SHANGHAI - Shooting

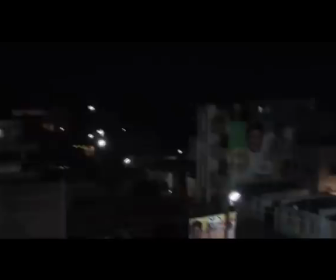When we did the most fundamental part of the film, the incident around which the film hinges, without that incident there is no film, which is the accident. The brief that we set out for ourselves was that what happens when you're standing on a roadside and you see an accident?
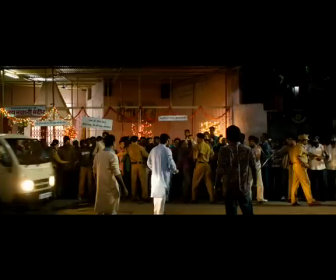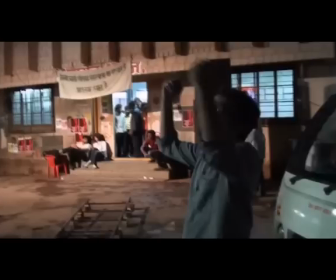He comes here and he says, And you give it a bit, half a second because it's very dramatic, you'll see the car approaching. He will just go on emoting till the wire pulls him. So he doesn't have to do anything. It's the wire pulling that has to give you the boss.
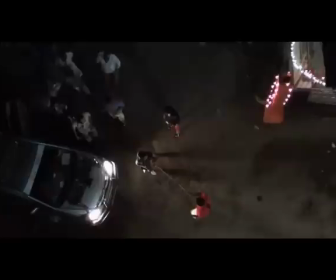To be faithful to our premise and we just kept the camera away and filmed it the same way that one person who would be in the same area would have seen it from afar,
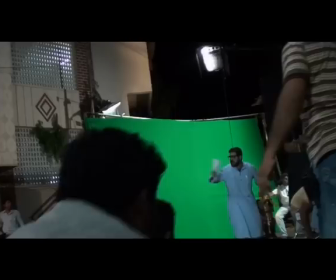unexpected.
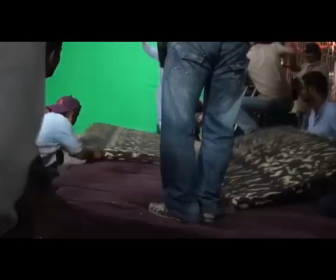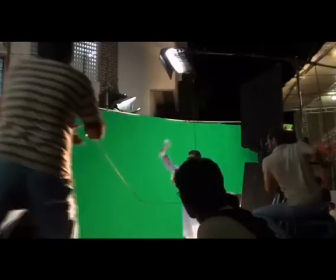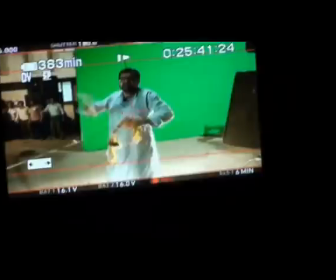to give those shots around 9 to 11 times. It should look like it's just flying.
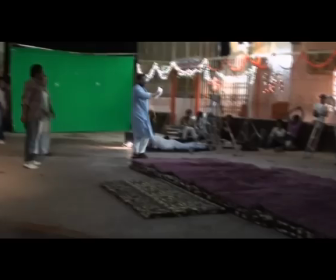Dr. Damadi's accident had to be seen through Shalini's eyes and it had to be as immediate and as frightening
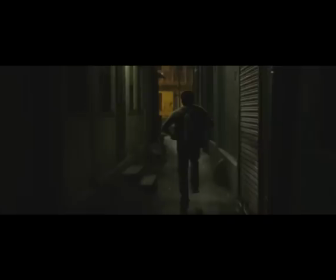and as gut-wrenching as it can be to give you that illusion that there is no VFX.
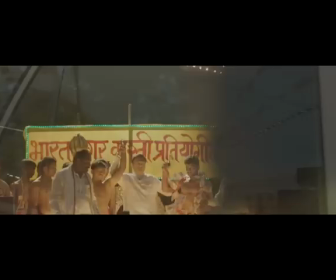This is a red-blooded, full-on thriller.
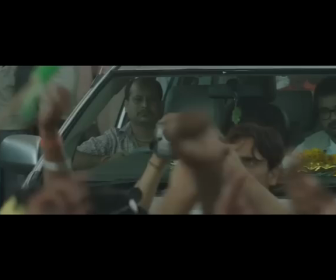It's a whodunit, it's a chase, it's a mystery, it's a drama, it's all these things rolled into one.
Come on, come on, come on, come on.